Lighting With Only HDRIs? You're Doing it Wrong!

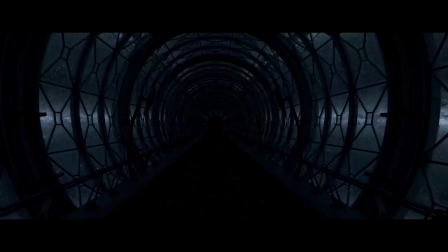HDRIs can be very useful, but also limiting, so I'm going to show you how to precisely light your scenes with area lights.
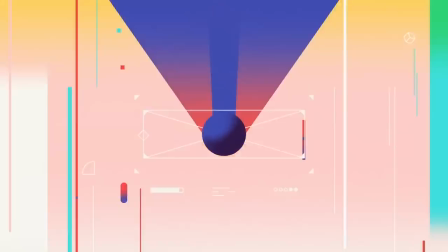Hey what's up, I'm David Ariev and I'm a 3D motion designer and educator and I'm gonna help you make your renders better.
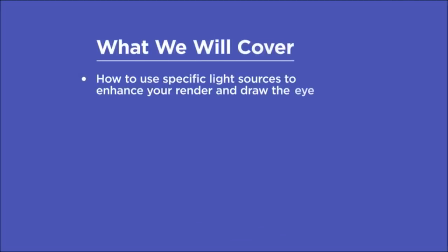In this video you'll learn how to use specific light sources to enhance your renders and draw the eye, enhance exterior lighting with a combination of HDRIs, daylight, and motivated area lights, cell scale with smaller pools of light,
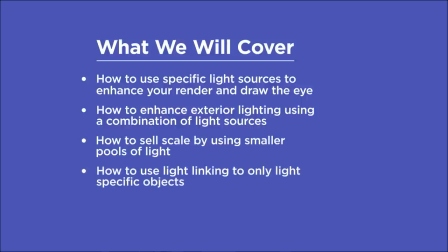use light linking to only illuminate specific objects, and avoid front lighting your shots.
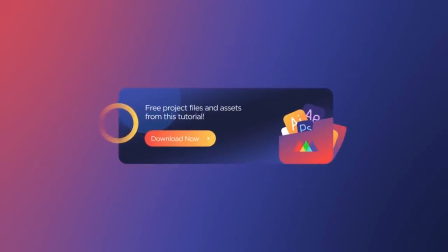If you want more ideas to improve your renders, make sure to grab our PDF of 10 tips in the description.
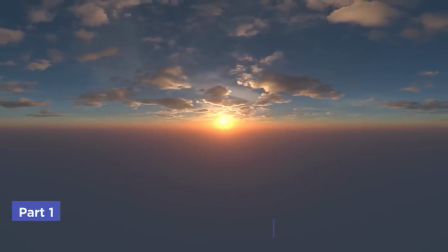Now let's get started. So this might be a controversial statement. If you're lighting with HDRIs alone, you're doing it wrong.
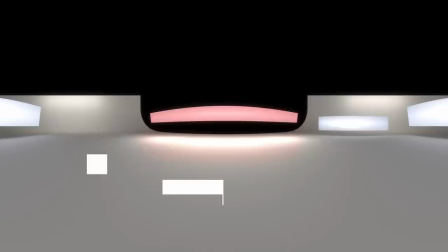You need to stop lighting with HDRIs only. HDRIs are baked lighting solutions, meaning two things.
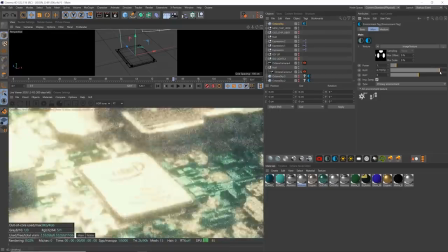First off, you can only rotate them, and that limits your flexibility. And second, all the light from an HDRI is from an infinite distance away.
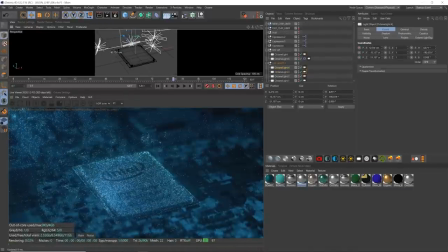way, meaning that you can never go in and light specific objects in your scenes, or pull lights closer or further away from those objects.
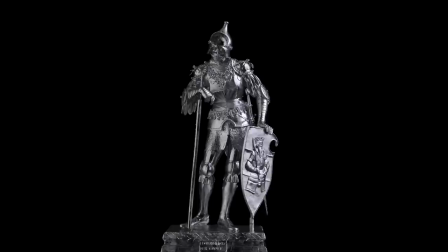Sure, they can be great if you just need to show off the modeling job you did, like this example of a metallic object lit only with an HDRI.
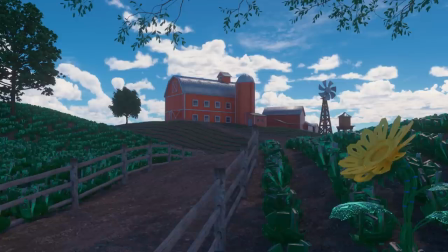But when your scenes start getting more complex, you'll find that even with HDRIs with a very direct looking sun, your shadows will be super soft and overall you'll get a pretty flat look.
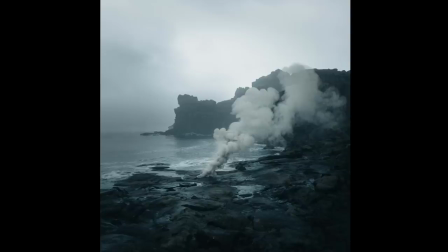That's not to say that this couldn't be what you're going for, like you might want a flat look, for example this beautiful render by Marius Becker. But my point is that you're limiting yourself if this is the only lighting tool that you use.
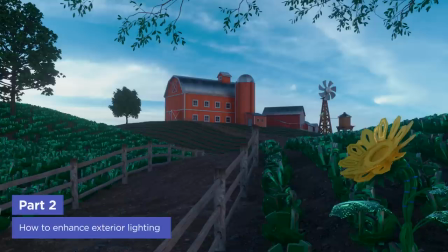Let's take a look at this scene from a fun project I did recently as part of my upcoming School of Motion class on digital cinematography. Here's what the scene looks like with just the HDRI as the main light source. It's very flat no matter which direction I turn it.
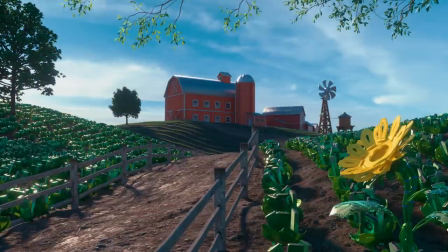Then here's what it looks like when we add in the sun. Now we get some nice direct light and way more contrast with strong shadows. This is pretty good, but the barn doesn't feel all that inviting in shadow. So here's what it looks like when I add in an area light to fill in the shadows a bit, and then I add a strong highlight to the barn on the side here with another area light.
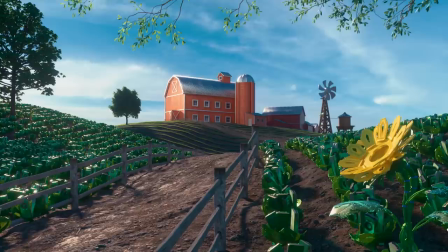In this instance, because the area lights are a very similar color temperature to the sun, they feel motivated and you don't notice that they're artificial sources. Especially this light on the side of the barn just feels like an extension of the sun. Our eyes aren't that great at immediately determining light direction unless they're insanely well trained, so there's a lot of flexibility here when you're lighting. lighting.
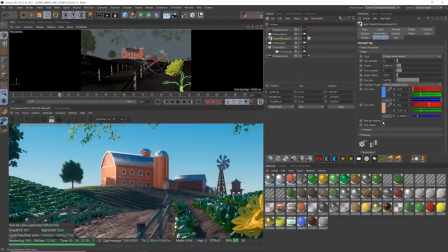Without door scenes, the daylight rig can work great alone, but if you combine with an HDRI using this mixed sky texture button, you can add in more detail in the sky and the reflections as well. Often I do all my lighting with area lights though.
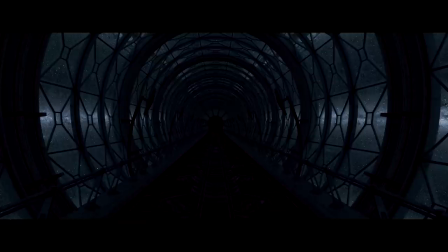Here's a breakdown of the lighting on this tunnel. Here's what it looks like with just the star map lighting the scene, then adding in the practical lights, and by that I mean the neon lights in the shot that we can see,
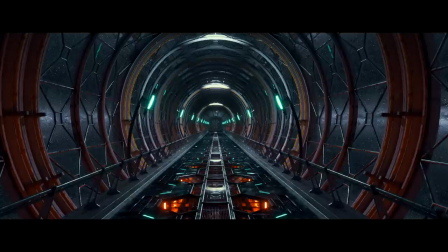and then here's a few area lights that are overhead lighting a few spots down the tunnel, which are invisible to camera.
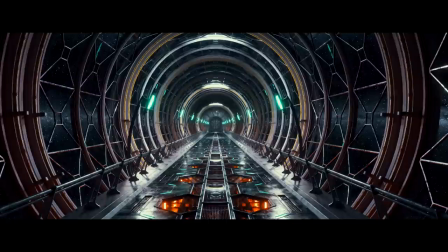Then here's a few more area lights on the sides to really fill it out. Finally, here's adding in a sunlight Which is another cool look but not necessary now Here's a breakdown of the lighting
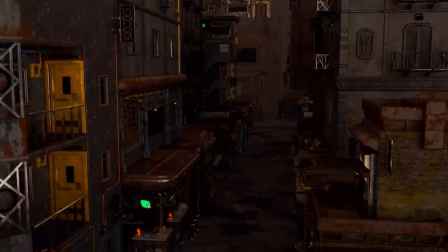from my cyberpunk scene again starting with an HDRI doesn't do much Even if we crank the power,
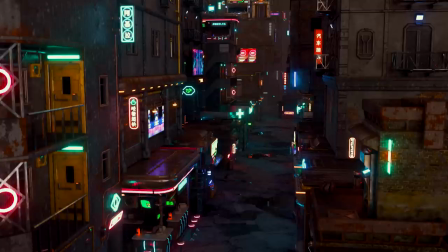it's just flat Here's what it looks like once we add in all the neon signs Then I add in a purple Sun which gives some nice shafts of directional
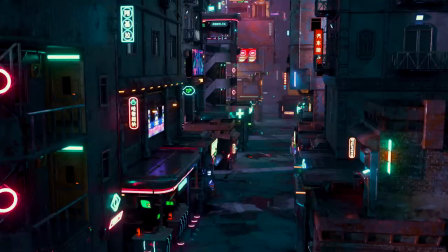light and now here's adding in some area lights between The buildings to bring out some of the details in the alleyways and add in
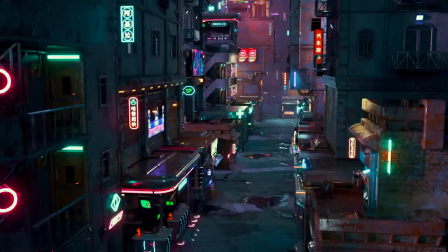some more color Here's a few additional lights to hit the metal awnings of some of the stores, and now here's some lights to boost the background volumetrics.
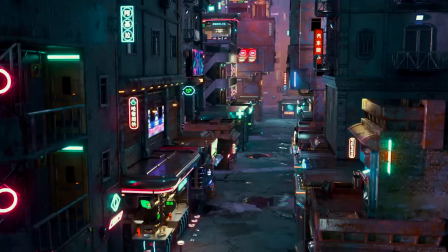Then we've got some lights to bring out the interiors of several of the shops. And here I'm enhancing the balconies a bit with some warm lighting, but not too bright or it'll be distracting and pull the eye too much to the foreground.
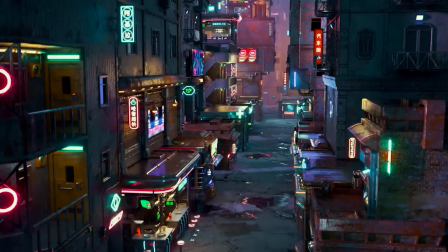And finally here's some additional warm, cold, and pink highlights on the walls and awnings. Lighting with area lights can make all the difference in selling the scale of a scene too.
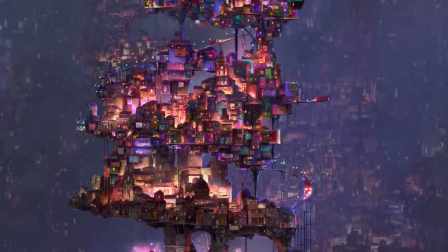For instance, here in this shot from Coco, we buy that this is a huge environment because of the literal tens of thousands of lights going on.
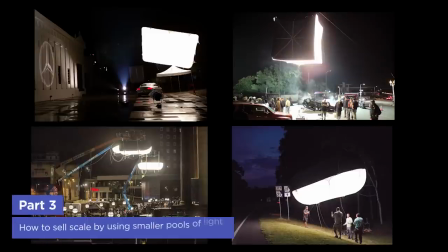When an area is huge, the lights have to be massive too to light everything from a single source.
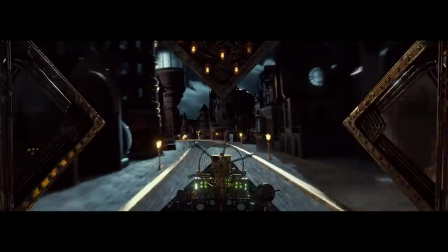So it's much more natural to see little pools of light here and there with a big scene. For example, here's another scene of mine from the Excision concert visuals I did recently.
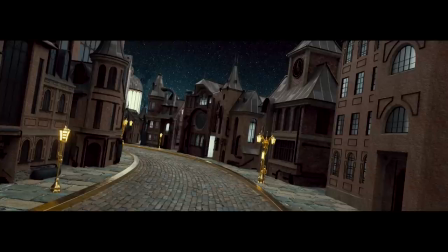Here's what happens if we light with just an HDRI, or with a couple huge area lights, and it just looks flat.
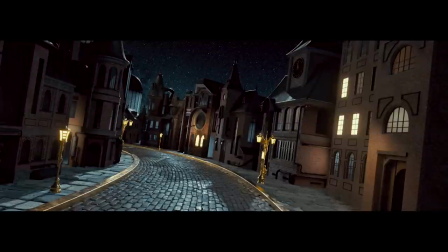But it looks so much more convincing when we light with a bunch of smaller lights. Light linking can also help improve your renders.
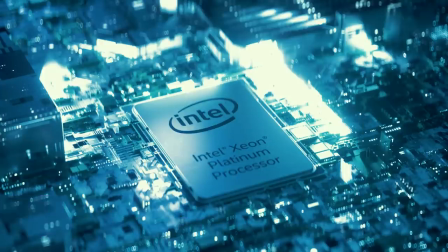And by that I mean targeting specific lights to specific objects. Here for instance these strong lights are meant to focus our attention on the chip in the shot, but they're blasting the floor and it's super distracting.
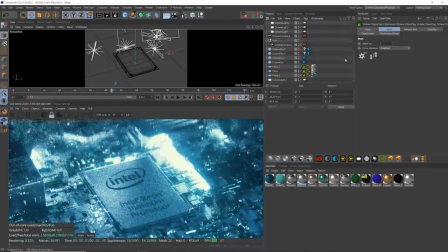In Octane I can set my lights to only target this object by creating Octane object tags for the floor and telling it to ignore lights from ID2 for instance.
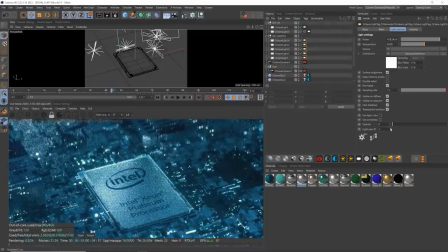Then I set the area lights to ID2 and this is what we get. Light linking saved me on this project for sure.
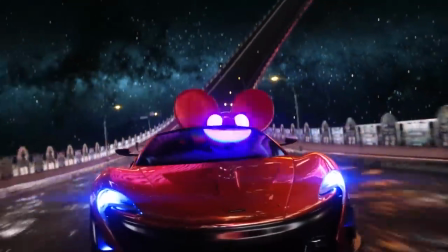Now, like I've said before, there really are no rules, and to contradict myself, sometimes you actually can get away with lighting with only HDRIs.
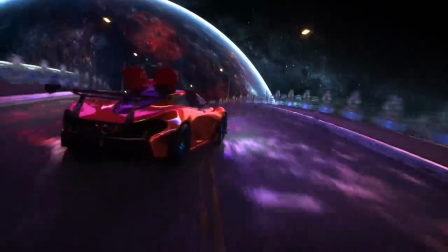For example, my deadmousecart project here was lit with what I'd call stylistic HDRIs,
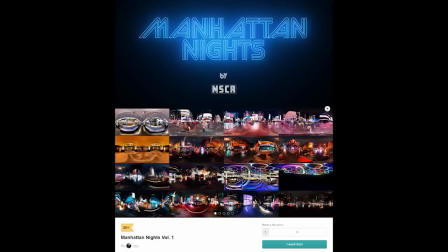and in this case I used my buddy Nick Scarcella's Manhattan Nights HDRIs, which are free here on Gumroad.
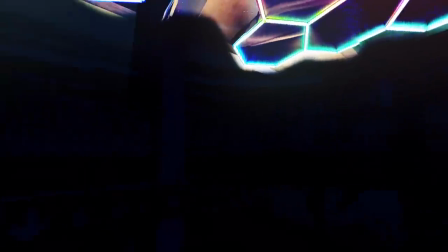These were taken at night in Times Square and other areas in New York City, so they're mostly dark with neon lights and therefore create a ton of interesting reflections in the car and wet pavement.
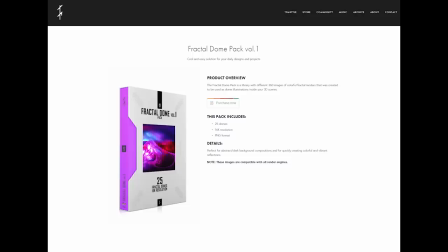Another pack that I love is this one by the French Monkey called Fractal Dome Volume 1,
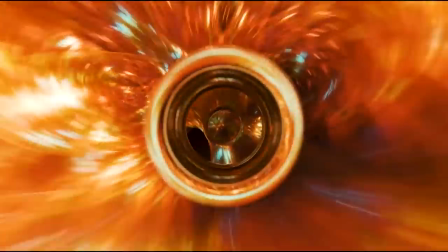and these are some extremely cool-looking fractal HDRIs that can be awesome for abstract shots or blending in with star maps as backgrounds,
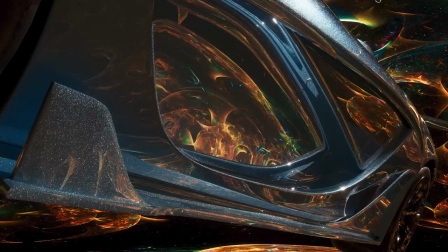as well as creating unique and cool reflections. As a final takeaway, I would say avoid front lighting your shot.
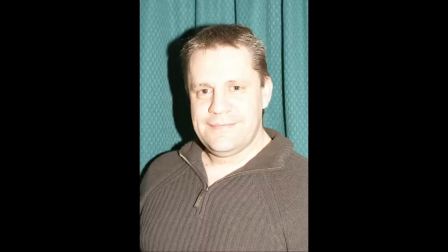That creates a look like an onboard flash on your camera would and flattens all the detail.
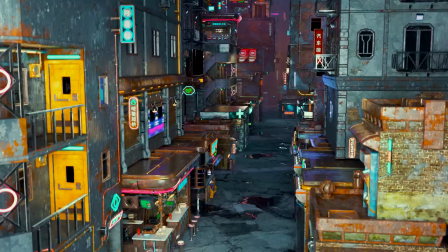It looks amateurish and can wreck your shots, especially if the light is placed close to the same angle as the camera.
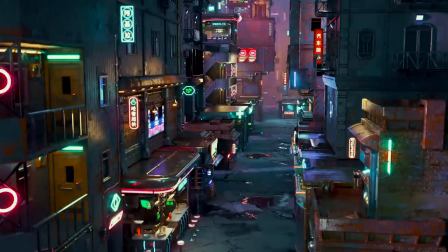Front lights from above or slightly to the side look somewhat better and front lights as fill can be very nice, but when it's a key light it typically doesn't look great.
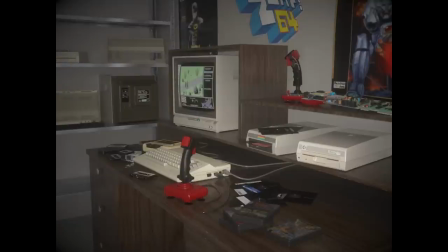I'm gonna keep contradicting myself though because here again I can think of one instance where I've seen this work really well.
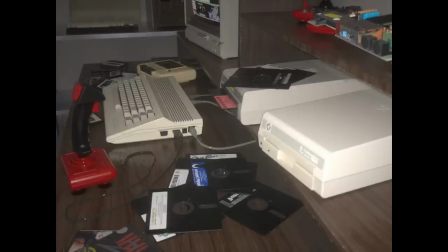These renders by Sam Tezcan are amazing to me because they look like photos pulled from old albums from the 80s.
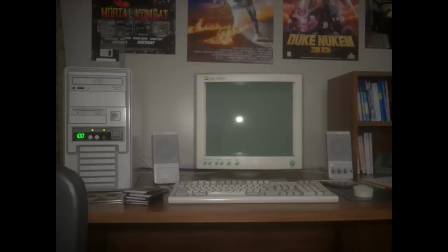He intentionally tried to recreate flash photography lighting and that gives it this authentic quality.
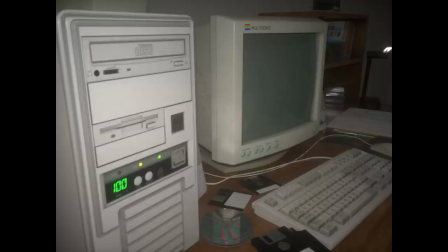I'm not saying that the lighting looks good, but it looks convincingly retro and that dramatically increases the photorealism of these renders because of how it tricks our brain. By keeping these tips in mind you'll be well on your way to consistently creating awesome renders.
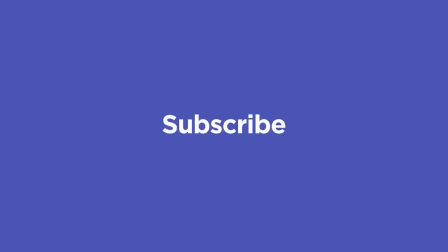If you want to learn more ways to improve your renders make sure to subscribe to this channel and hit the bell icon so you'll be notified when we drop the next tip.